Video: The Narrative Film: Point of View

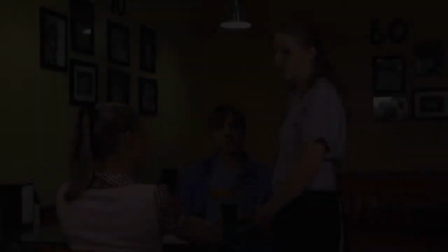As we mentioned in the section on film as perception, the camera can do more than present objective reality.
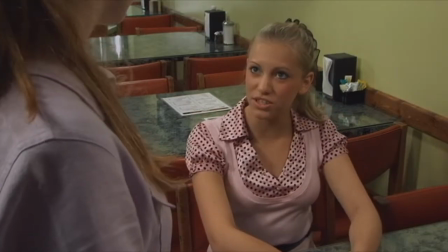It can show the viewer a world as filtered to the perception of a specific character.
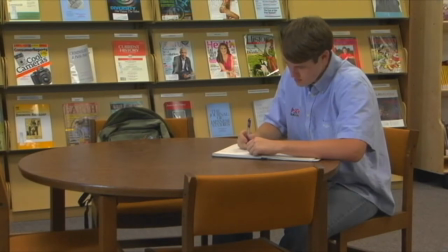In this video, we will look at techniques that are used by the filmmaker to create a sense of objective reality and
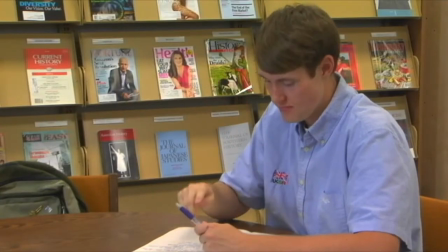we will also look at those techniques that are used to create an image from a particular character's point of view.
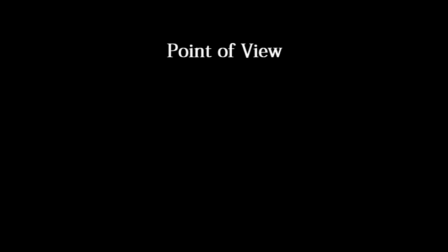When a filmmaker is trying to decide where to put the camera, they must first determine whether or not they want to try to create an objective point of view or a subjective point of view. An objective point of view is created when the camera is placed in such a
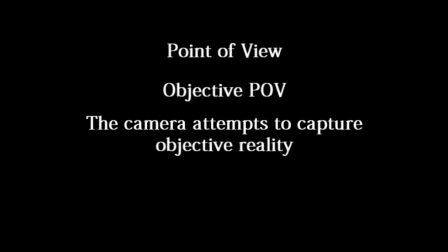position as to create a sense that the viewer is outside or apart from the action,
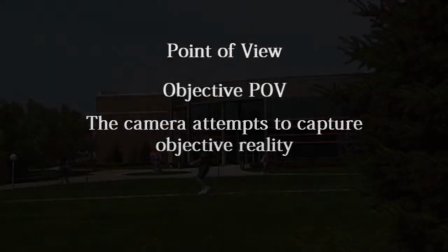as though they were an objective observer. The further the camera is from the subject, the more objective the point of view.
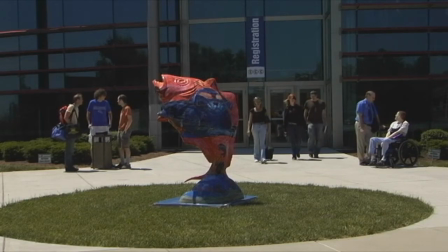It is as though the audience was at a distance, viewing actions objectively.
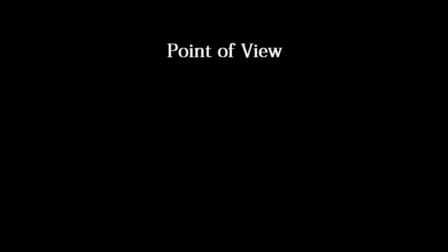If the filmmaker wants to move closer to the action and still maintain objectivity,
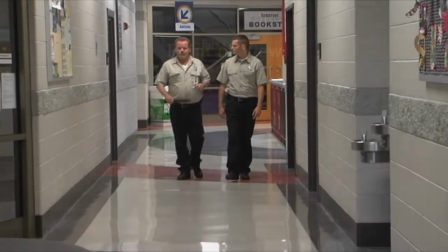they will keep the camera at an angle that doesn't favor one character or another.
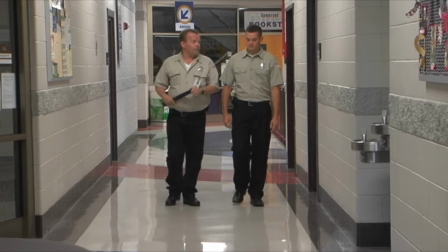The viewer will still remain detached from the action.
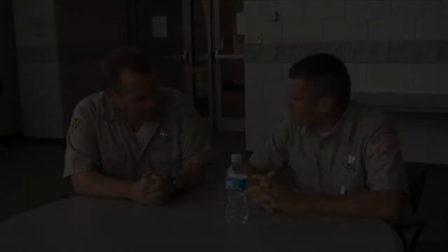An objective point of view tends to keep the camera a little above or a little below eye level.
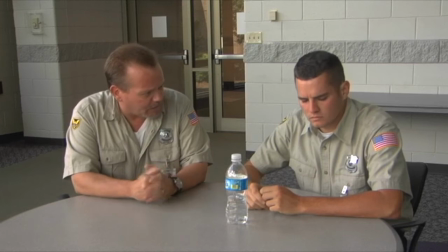If the character looked in your direction, they wouldn't see you. You're on a different level than they are. This is not to say that high-angle or low-angle shots can't be subjective in nature.
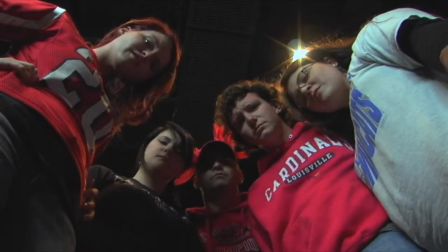In fact, an extremely high-angle or extremely low-angle shot taken with the subject looking toward the camera can be very subjective.
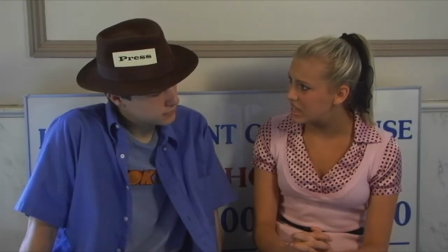An objective camera angle is taken when the filmmaker wants the audience to be an observer of the action, when they want to create an element of realism.
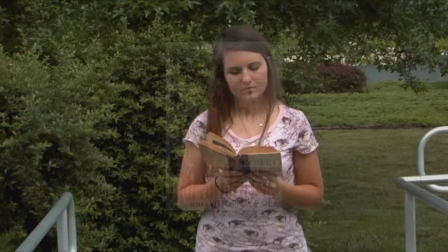We see this technique used quite effectively in such classic neo-realism films as The Bicycle Thief. The filmmaker may wish to keep the audience in the dark about what is going on in the action of the film.
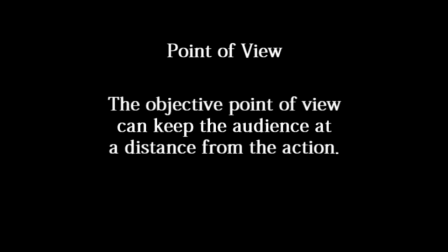The objective point of view will make the viewer feel as if they are following the action as an outsider, trying to discover what is going on.
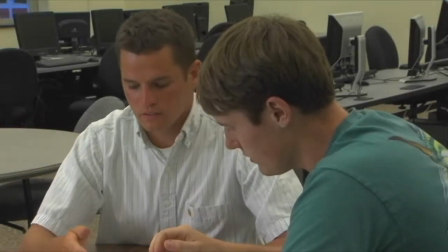As we move the camera closer to one character or another, the experience tends to become more subjective.
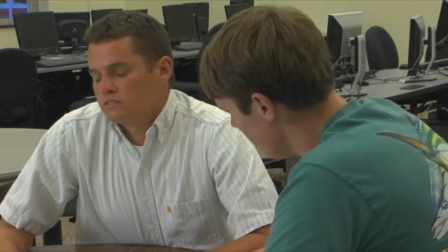That is to say that we begin to share the point of view of the character.
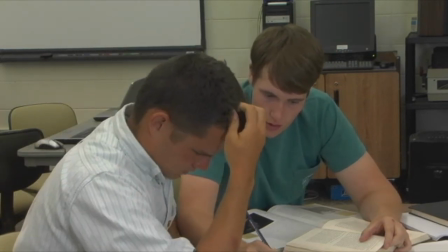Perhaps the most notable use of subjective camera work was seen in the 1946 film,
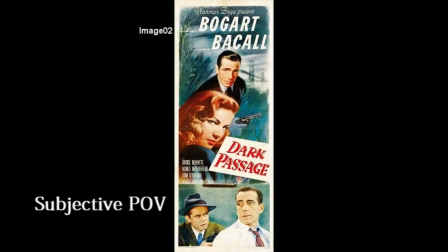Dark Passage, featuring Humphrey Bogart and Lauren Bacall. The first 30 minutes of the film is seen entirely from the central character's point of view.
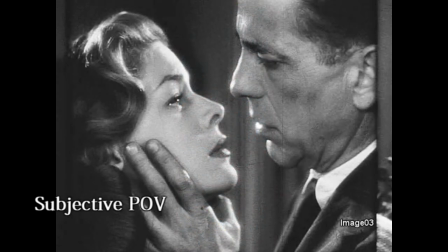We don't see Bogart until after he has surgery done to change his appearance. It's rare that the camera is taken to this subjective extreme.
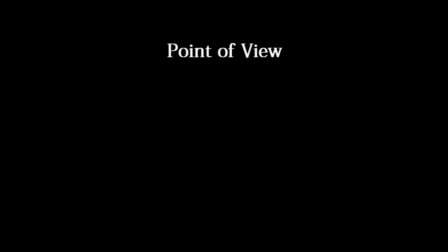It tends to call attention to the fact that we are seeing the world through the eyes of the camera rather than the central character. The subjective point of view is generally created through more subtle means.
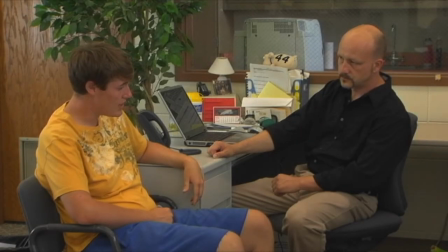Where a two-shot pointed directly at two characters creates a sense that we are objectively viewing the action,
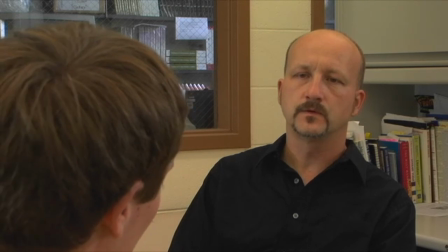as we move the camera closer to one character or another, there is a sense that we are a part of the action.
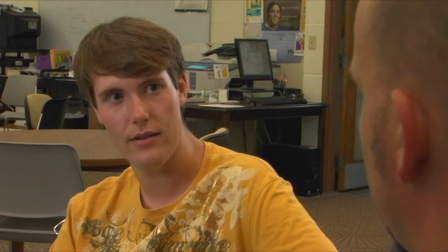When the camera goes to an over-the-shoulder shot, even though we can see both characters,
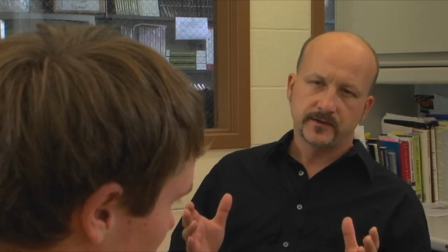we get the feeling that we are sharing the point of view of the character over whose shoulder we are looking.
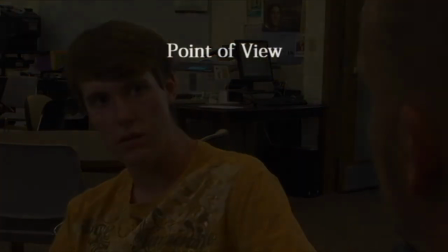This makes us feel as if we are part of the action. Take a look at these two similar shots.
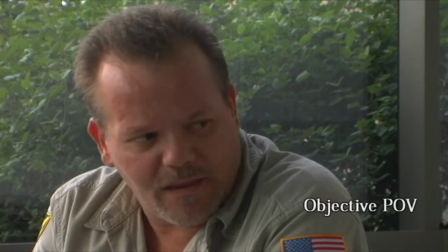This one is taken from a relatively objective point of view. We sense that the character is speaking to someone and that we are watching them.
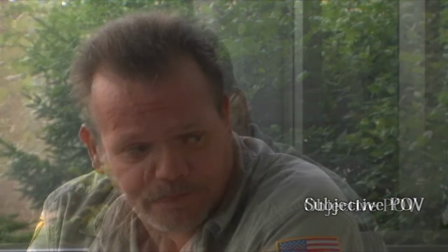The shot is taken from an objective point of view. This shot is taken from a slightly steeper angle.
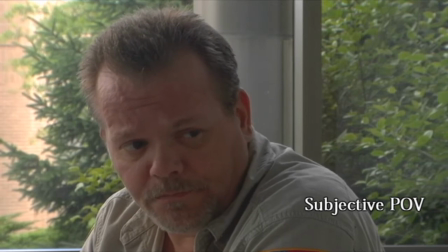It gives us the sense that the character is speaking to us as well. It is a more subjective shot.
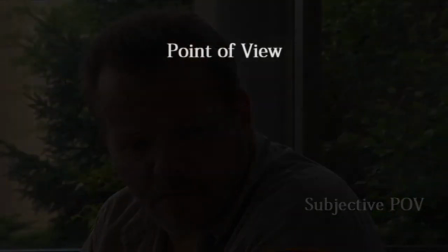One of the most powerful techniques a filmmaker uses, not only to create a strong point of view,
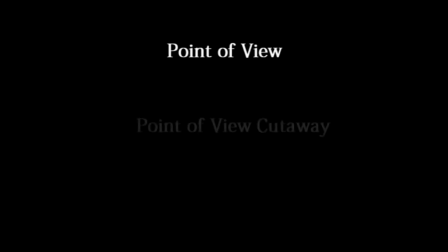but to open up the composition of the shot, is referred to as a point of view cutaway.
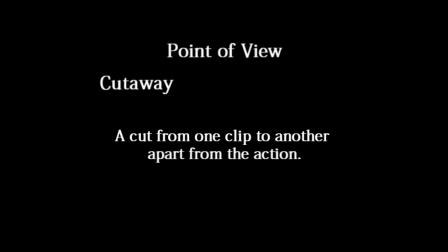A cutaway is done in the editing room. It occurs when the sequence moves from one shot to another.
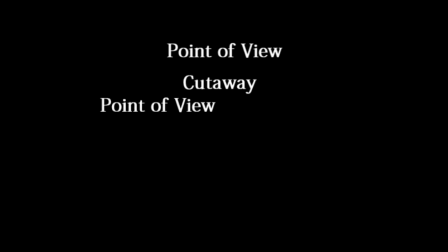A point of view cutaway occurs when a character looks in a specific direction, and then the shot cuts away to what the individual is looking at.
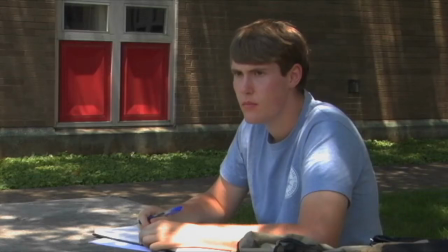Essentially, the camera moves from an objective point of view, the viewer looking at a character, to a very subjective point of view. The audience sees what the character is looking at. The viewer, in essence, becomes the character.
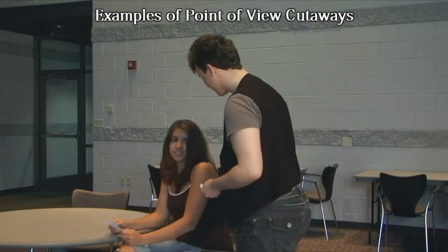We share their experience. We see the world through their eyes.
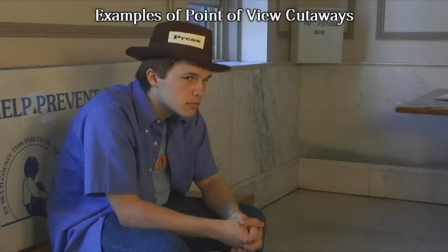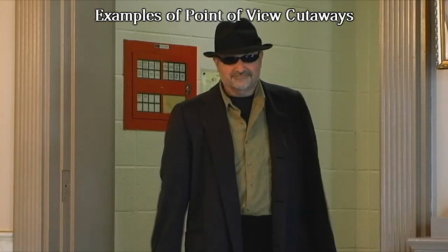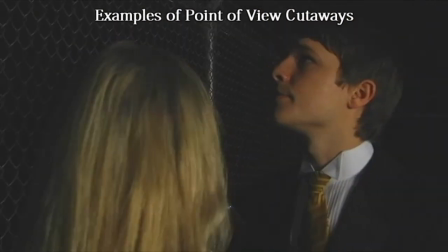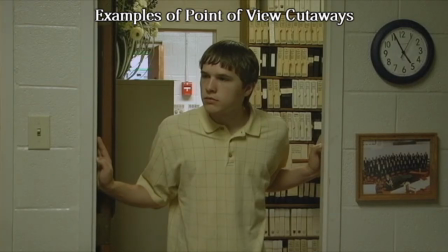In this scene from our production of The Stronger,
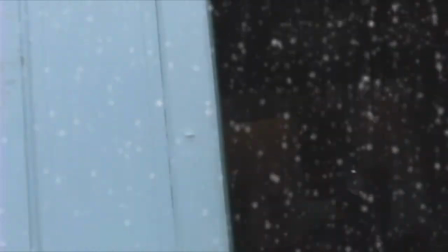which takes place at a play rehearsal during the late 1800s, see how the camera moves our point of view from the subjective.
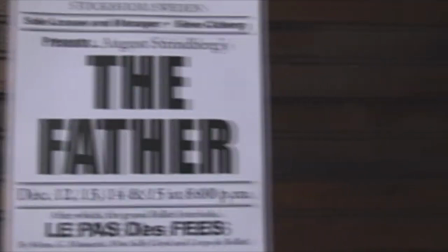If my madness is what you're looking for, then this is the first sign of it.
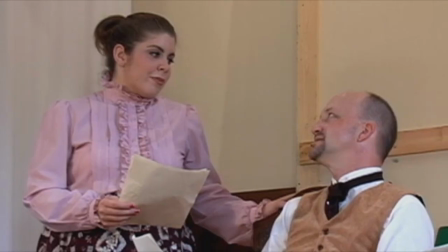to the objective, back to the subjective. We see a rehearsal through the eyes of a young actress.
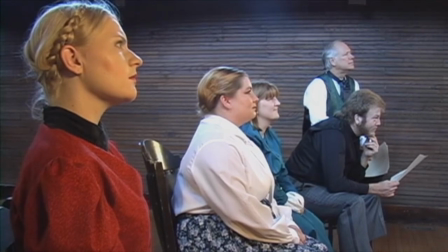If I die, you'll get the insurance, but not if I commit suicide.
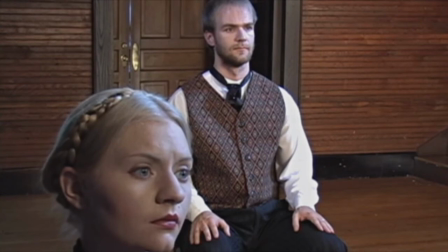If I take my own life, you'll get nothing.
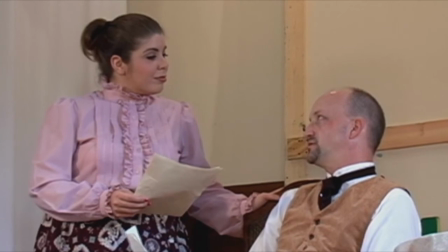So, you see, my dear, it appears that it would be in your own best interest to let me live out my life.
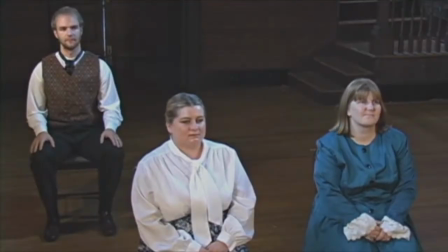So, you have me trapped. The trap is yours. Steer clear of it or stick your head in it.
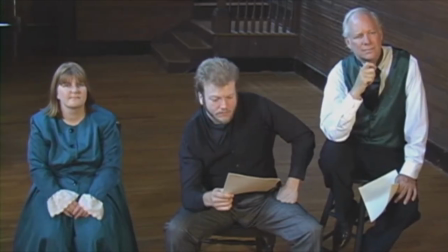You'd say you'd kill yourself, but you haven't the nerve. No? With no one or nothing to live for?
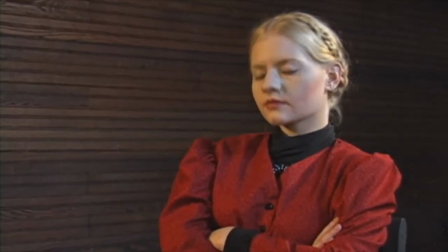So, you just give up? I offer a truth.
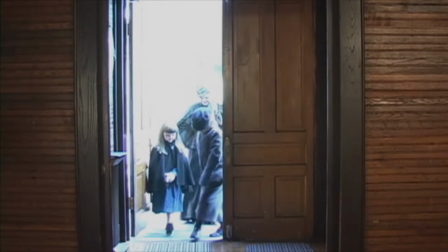Then we see the actress looking towards the back of the theater. We see what she sees as a young mother shepherds in her children.
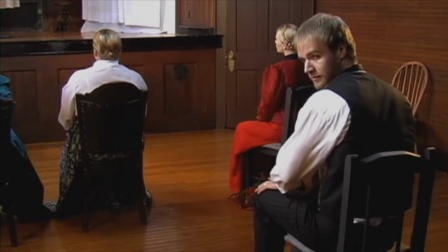We see a crucial reaction from the young actress. Then, we see a man sitting toward the rear turn and look.
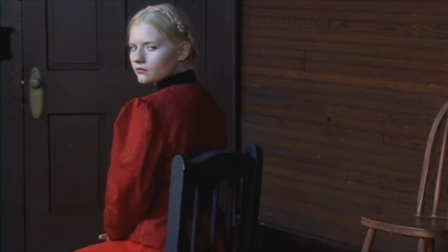We see his reaction. Without any dialogue, we have given the audience some very important emotional cues as to the relationships of these characters.
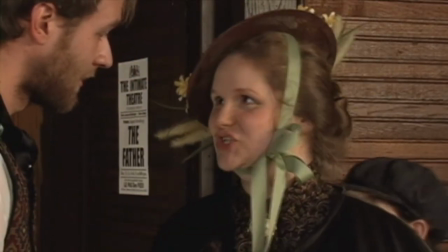As the dialogue begins, we come to learn more specifically about the relationships and understand how these point-of-view cutaways were significant.
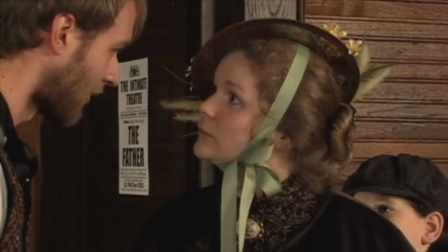What are you doing here anyway? What they're doing right here is my work. How can I buy presents for the children if they're with me?
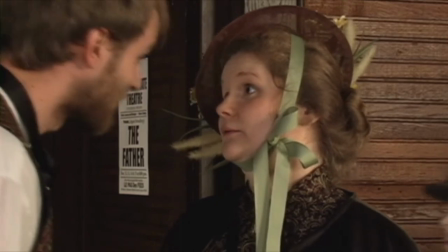Why can't you take them to your mother?
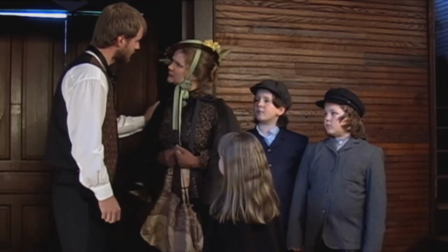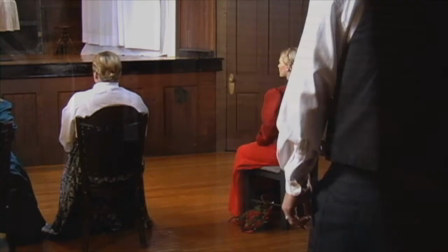If the child is not mine, I lay no claim to her. Or is that what you want?
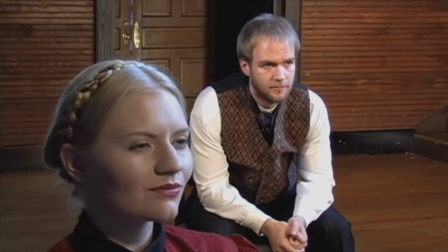No. You want me to stay here and support you?
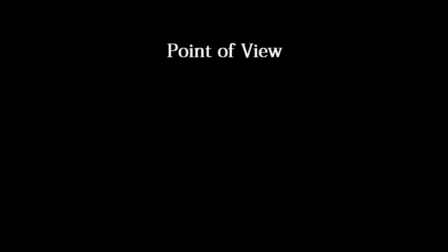When you watch a film, notice how the placement of the camera and the cutaways have influenced your attitude about the action unfolding in front of you. Notice all of the very creative ways that the filmmaker utilizes the point of view cutaway.
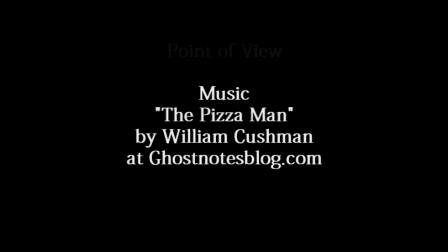We'll see you next time.